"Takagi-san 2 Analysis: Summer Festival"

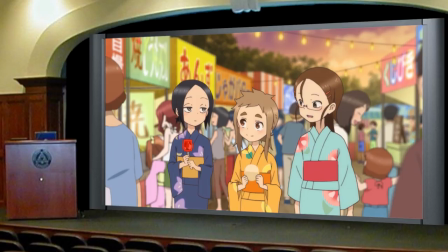[8:14]
He spots Yukari, Mina, and Sané walking in his direction and decides to hide.
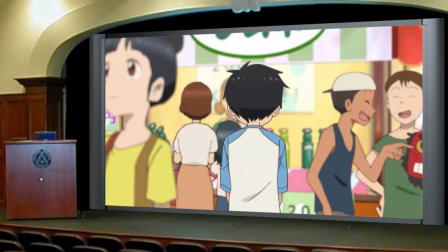[8:19]
Nishiketa knows what Yukari thinks about his relationship with Takagi. because of his knowledge of her tendency to talk about them in Sneeze, and her obviously getting the wrong idea in eyedrops. Nishkata hides because he doesn't want anyone he knows thinking that he and Takagi are on a date,
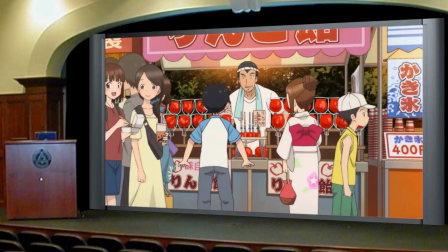[8:34]
which he knows will definitely happen thanks to the interaction with the stall owner back in the beginning.
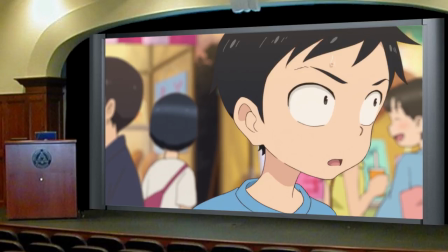[8:40]
After successfully hiding from his classmates, Nishkata looks for Takagi but nearly cannot find her.
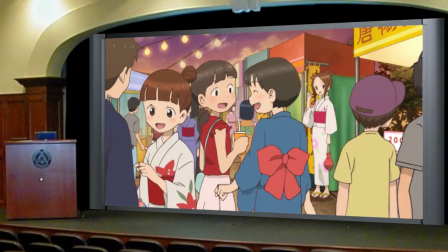[8:45]
He eventually does, but this establishes that the two can be separated in this crowd, and foreshadows that they eventually will.
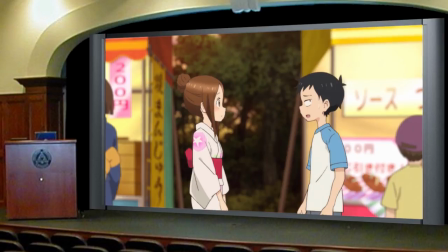[8:52]
When they are back together, Nishkata is unwilling to admit what had separated them, but he is relieved to have found her.
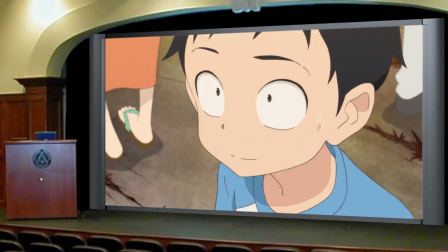[8:59]
When I said in the promises analysis that Nishkata wanted to go to the summer festival with Takagi, this is the moment I was thinking of.
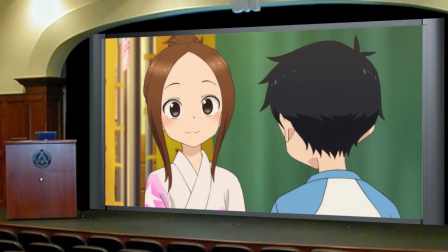[9:06]
Despite the nerves and competitive tendencies, Nishkata is genuinely having a nice time with Takagi, and was genuinely worried when they were separated.
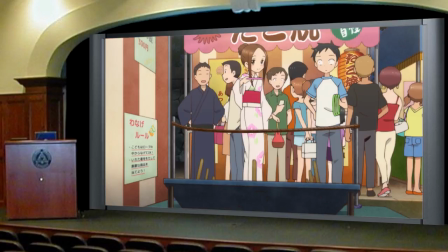[9:14]
In the following scene, we get the two playing ring toss, something they said they would do all the way back in lottery.
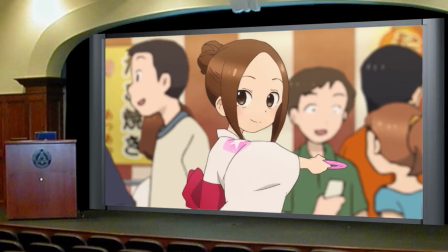[9:20]
You'll notice that this scene is using the instrumental of Zero Centimetres, which I've said in the past is a song that comes up whenever the main characters are creating a memory,
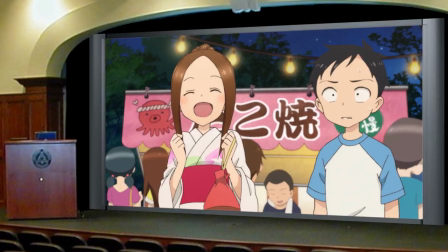[9:29]
which would fit here given that the characters are doing something they had planned to do before the invitation to the festival was
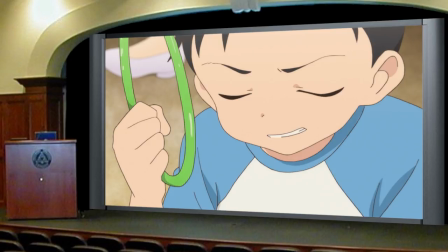[9:35]
even given. But again, I wonder if I might have been wrong about the purpose of this song, if it instead shares the same meaning of Zero Centimetres lyrics,
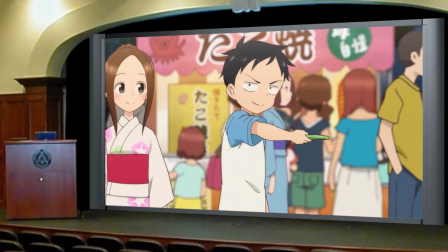[9:44]
if this instrumental track is being played during moments where the two are becoming closer.
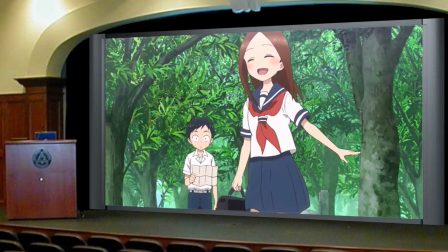[9:49]
Both previous scenes that used the Zero Centimetres instrumental showed Nishikuta Otakagi on some kind of adventure,
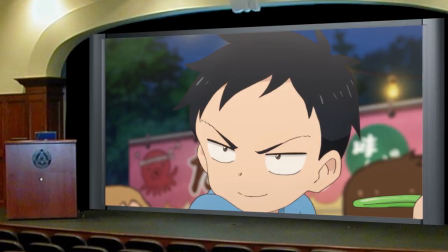[9:56]
and this scene shows the two in a situation where Nishikuta is supposedly able to show off.
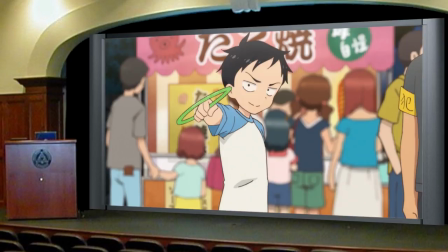[10:00]
I must also acknowledge the real possibility that there is no thematic link between these scenes at all, but I'm reluctant to accept that given the thought that was clearly put into other aspects of the show.
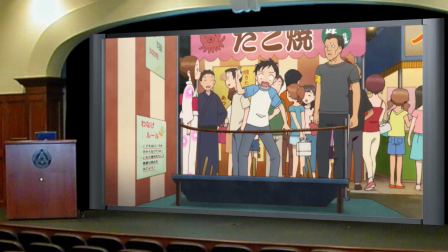[10:11]
Something else I find interesting about this scene is the inclusion of Tanabe. Chances are the intention was to just have him be the reason that Nishkata loses this time, but I like to think about how his appearance here contrasts with his last prominent appearance.
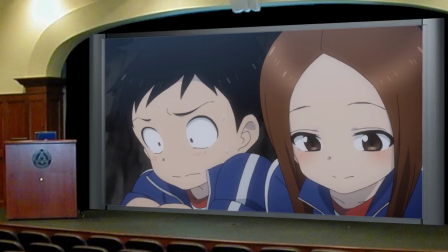[10:25]
In Camping Trip, Tanabe was a direct obstacle, a force that would have separated Nishkata and Takagi during a vital moment had he found them.
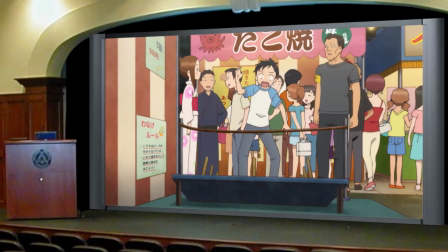[10:33]
Here in Summer Festival, however, he is only a minor foil to Nishiketa and is in no position to separate the pair.
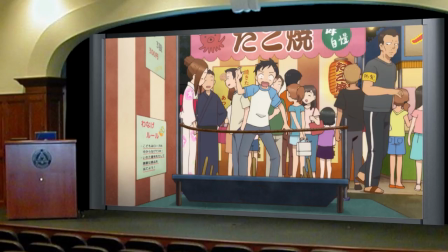[10:40]
I like to think about how this night is so important to Takagi and Nishiketa that the most intense figure of authority they have ever faced is now just reminding them to generally behave properly and is otherwise powerless to do anything else.
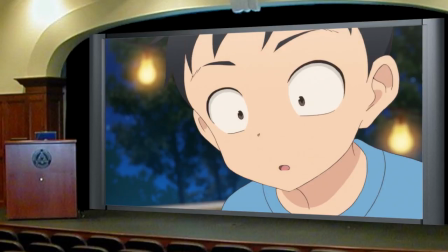[10:54]
When looking for prizes afterwards, Nishiketa seems disappointed in his loss. However, we get a moment that shares some similarities with the first moment in Messages. In both cases, Nishikata finds a silver lining in his defeat that relates to Takagi's happiness.
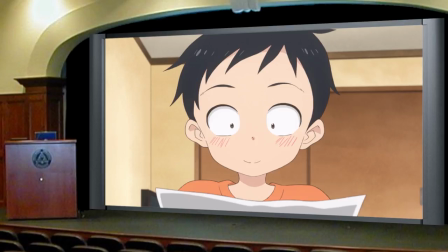[11:09]
In Messages, it was retroactively realising that a failed prank had a positive effect on Takagi, and being content with that.
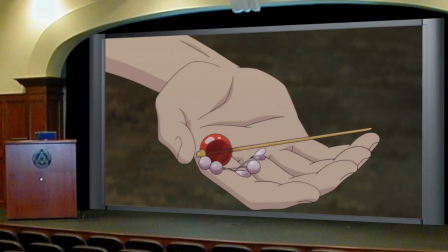[11:17]
In this scene, when digging through the low-tier prizes, he finds something that he knows he can give to Takagi,
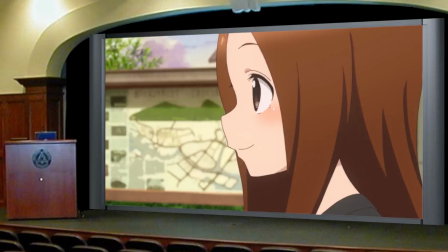[11:23]
and this certainly makes him seem less upset about the defeat. Again, this further shows that making Takagi happy is more important to him than defeating her.
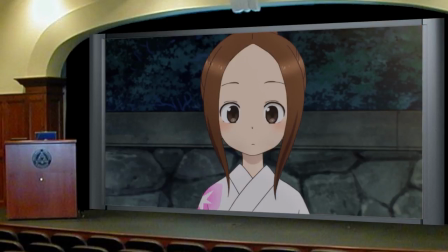[11:32]
Takagi is of course surprised by this.
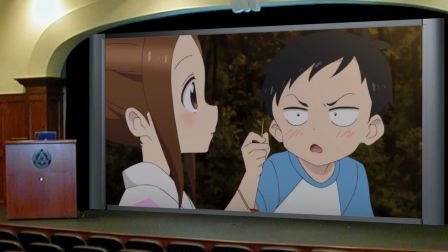[11:34]
After Nishiketa made such a fuss about not being on a date and even going as far as to say that he didn't want to win their dating game, he finally does something genuine.
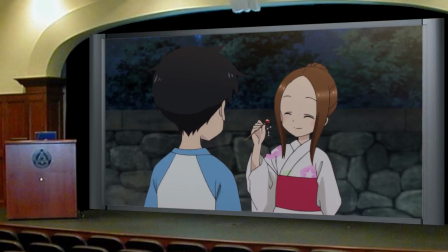[11:43]
No competition, no pranks, he just sees an opportunity to make Takagi happy and does it.
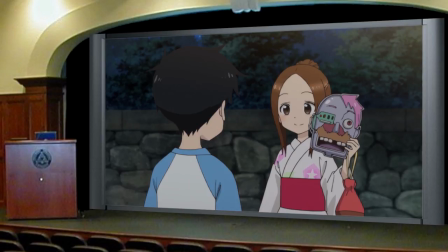[11:50]
She appreciates the gift and even gives him the prize that she chose. A mask from a manga that she once showed interest in during season one.
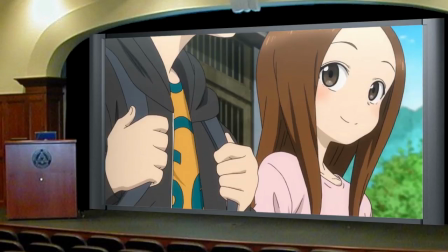[11:57]
Potentially a light symbol of her desire to learn more about Nishiketa and the things he enjoys.
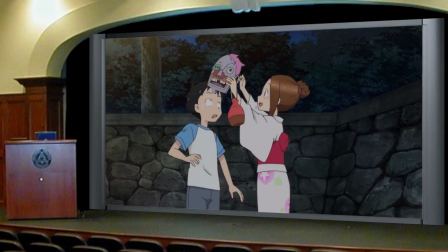[12:03]
This moment functions as something of a turning point. From here on out they stop playing games and having competitions.
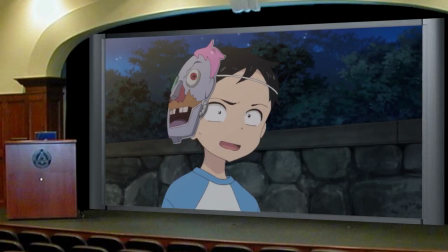[12:09]
The nervous energy has dissipated to the point where they are able to just hang out. And that last bout of dissipation was all thanks to Nishiketa extending an olive branch.
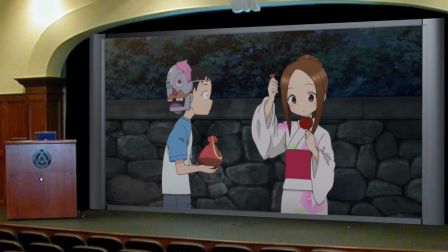[12:19]
Takagi hands Nishiketa her kinshaku to hold while she tries to put the pin in her hair.
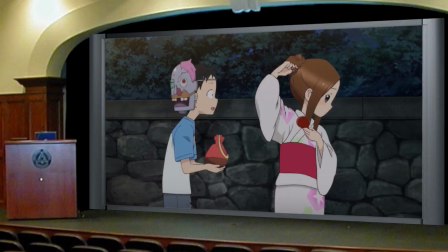[12:24]
Nishiketa further emphasizes the aforementioned turning point by making a helpful suggestion to find some more light.
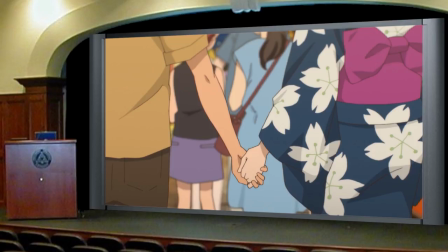[12:30]
While making his way through the crowd, Nishikuta again notices a couple holding hands, as he had at the beginning of the episode.
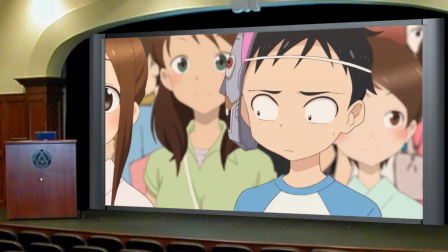[12:36]
But instead of panicking as he had done earlier, he looks at Takagi's hand and we get a very similar moment to what we got in nurse's office.
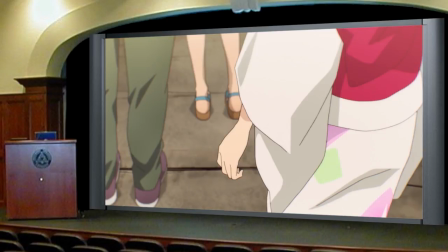[12:44]
Nishikuta genuinely considers holding Takagi's hand.
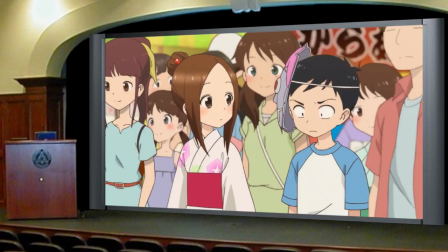[12:47]
His total reluctance to consider any romantic gesture had disappeared along with his competitive tendencies.
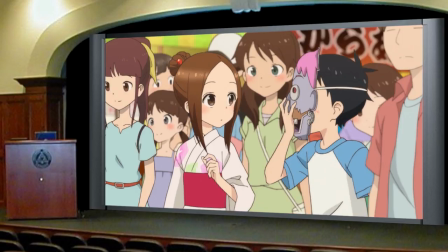[12:53]
When Takagi notices this, she looks at her hand confused and Nishiketa is so embarrassed to have been caught that he puts the robot zombie mask on. Whether Takagi understands what Nishiketa was just thinking or imagines that he is just nervous in general, she compliments the look and doesn't pry for information.
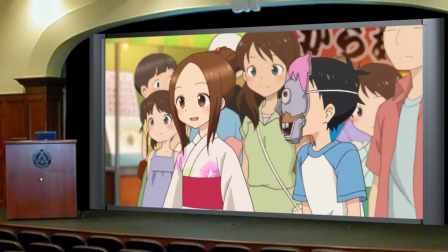[13:09]
Despite the general nerves that are still present, I believe that this brief exchange from a progressional point of view is here to emphasize that these two are now just genuinely having a nice time without getting distracted by their rivalry.
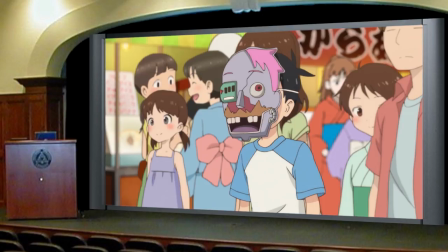[13:22]
Narratively, the mask serves to cover Nishiketa's face and obscure his view of Takagi for what happens next.
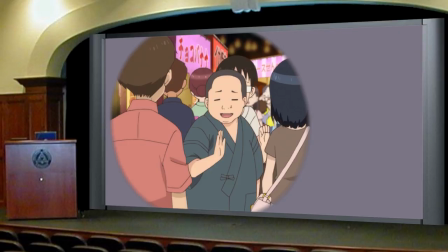[13:28]
Nishiketa again sees some classmates approaching him and is so focused on them that he loses track of Takagi.
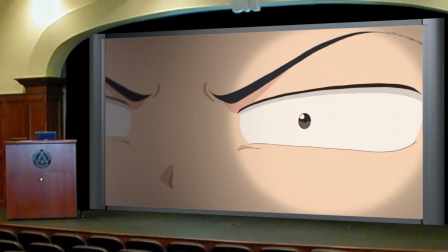[13:35]
Again, Nishiketa's concern comes from people he knows thinking he is on a date, especially Takeo and Kimura,
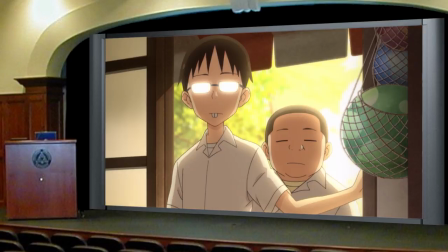[13:42]
who never take his denouncing of Takagi seriously and have walked in on one of his dates before.
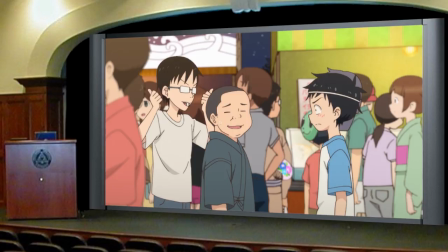[13:47]
In the following scene, Kimura acts very much like Mano did all the way back in swimsuit from season one.
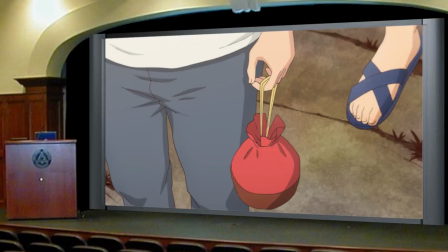[13:53]
He notices that Nishiketa is not alone, thanks to the kinshaku that Takagi had handed him earlier, and decides to ensure that he and Takio won't get in the way.
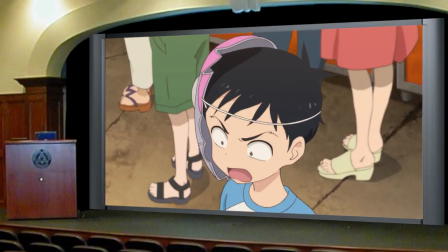[14:01]
After this, Nishiketa almost forgets his denial over this being a date and looks for Takagi for assurance.
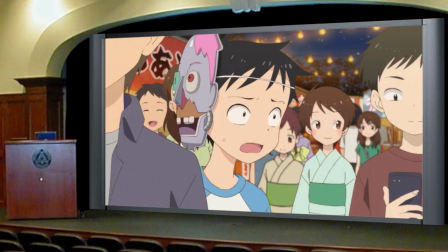[14:07]
But Takagi isn't there. He calls out to her but she does not appear like she had last time.
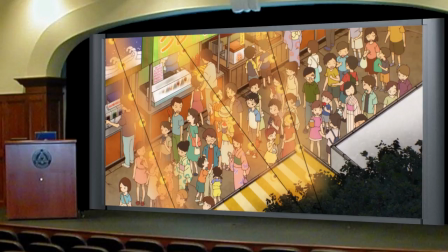[14:13]
She's gone. He stands alone in a crowd, looking the most defeated he has all episode, because he is finally seeing repercussions for letting his insecurities get the better of him.
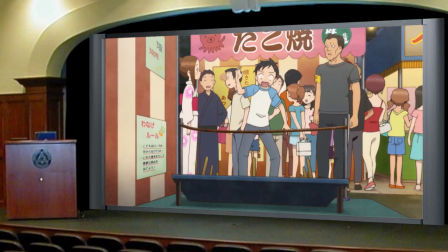[14:23]
He has achieved something that not even Tanabe could do in this instance. He has allowed them to be properly separated.
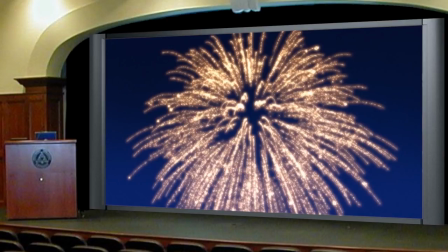[14:30]
Takagi also notices that Nishikuta is gone just as the fireworks begin. The part of this event that had been hyped up since the very first scene.
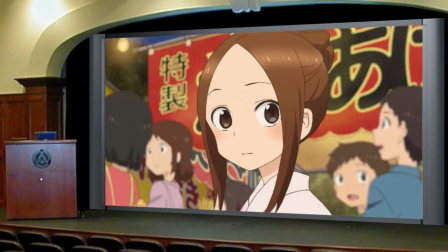[14:38]
The very same scene that preemptively explains why they can't just call each other. They are completely isolated at the moment where it was most important for them to be together.
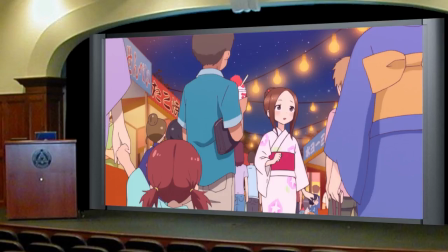[14:47]
The song Kimi to Hikari begins to play as Nishiketa and Takagi begin looking for each other.
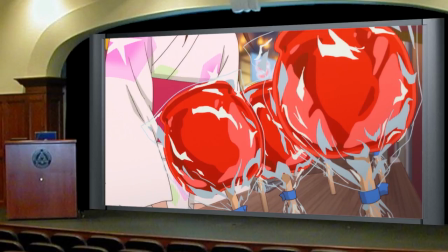[14:53]
Takagi checks with the candy apple stall owner that made Nishiketa lose the very first game of the episode and Nishiketa checks with the old man running the ring game.
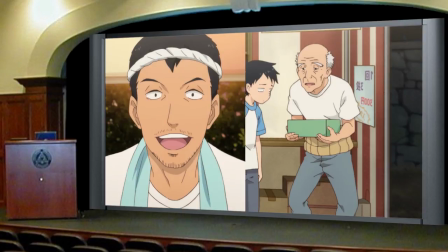[15:01]
Both of these people were a cause of and a witness to one of Nishkuta's losses respectively,
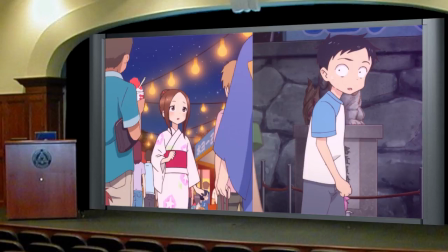[15:07]
but the fact that they appear again now represents the severity of the situation our main characters find themselves in.
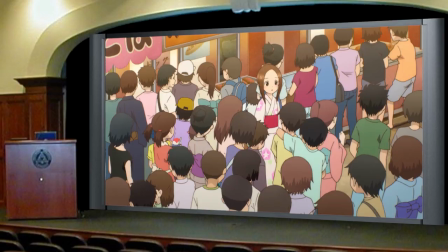[15:13]
This is far more important than any of their silly games. None of that is important anymore.
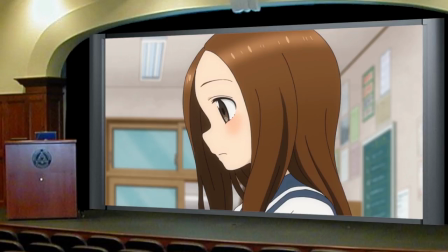[15:19]
I can't help but compare this scene to the finale of season one, Seeding Arrangement.
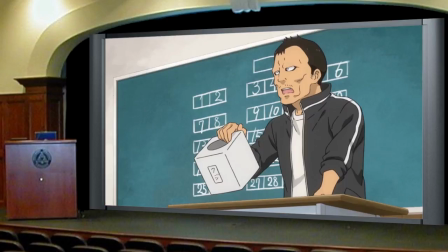[15:24]
Both stories see the main characters being separated, but the separation in Seeding arrangement was out of their control,
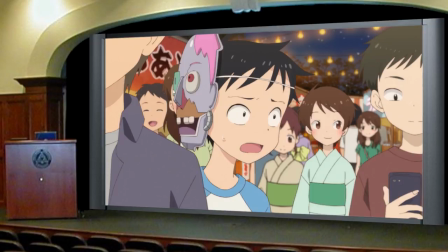[15:30]
and when they did get back together, nothing had been lost. In this story, they are separated by a preventable mistake, amplifying the desperation to reunite,
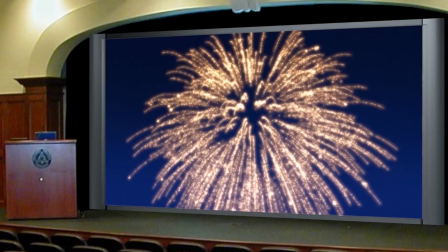[15:39]
and no matter when they get back together, they have already missed part of the fireworks show.
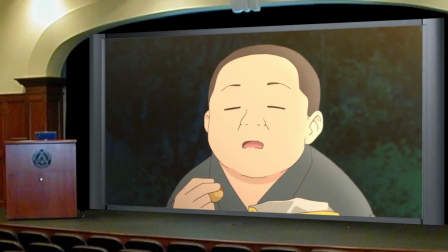[15:44]
But I'm getting ahead of myself. Kimura sees Takagi frantically moving through the crowd alone and immediately realizes that something is wrong.
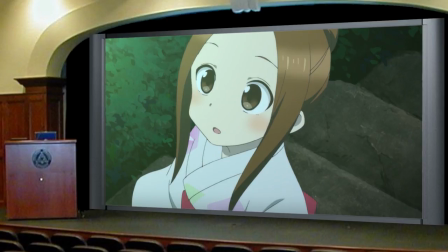[15:52]
Takagi looks towards the fireworks for a moment and it seemingly hits her right here that she should be enjoying them with Nishiketa,
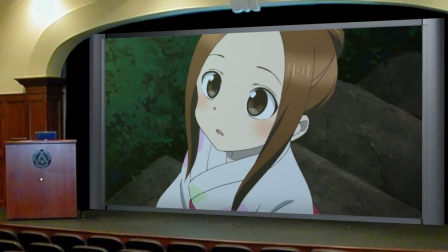[15:59]
not running around looking for him. To say she is disappointed would be an understatement.
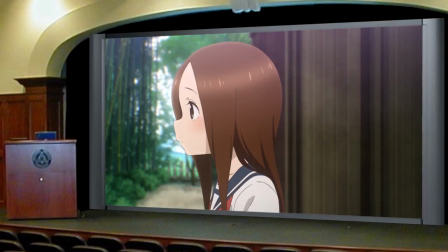[16:04]
Everything she had been through since Waris was to be here for this moment with Nishiketa and now she's missing it.
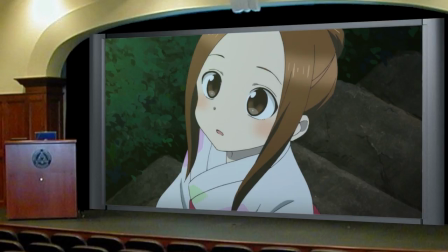[16:10]
Now I don't believe Takagi has any resentment or frustration towards Nishiketa at this moment. In fact, she may even blame herself for this situation.
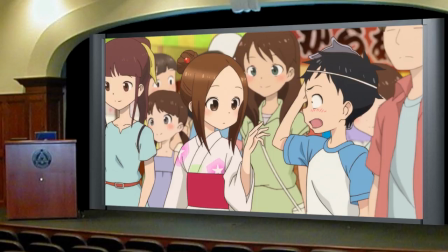[16:18]
Now that point is purely speculation but the last time Takagi saw Nishiketa was when she caught him thinking about holding her hand and being embarrassed by it.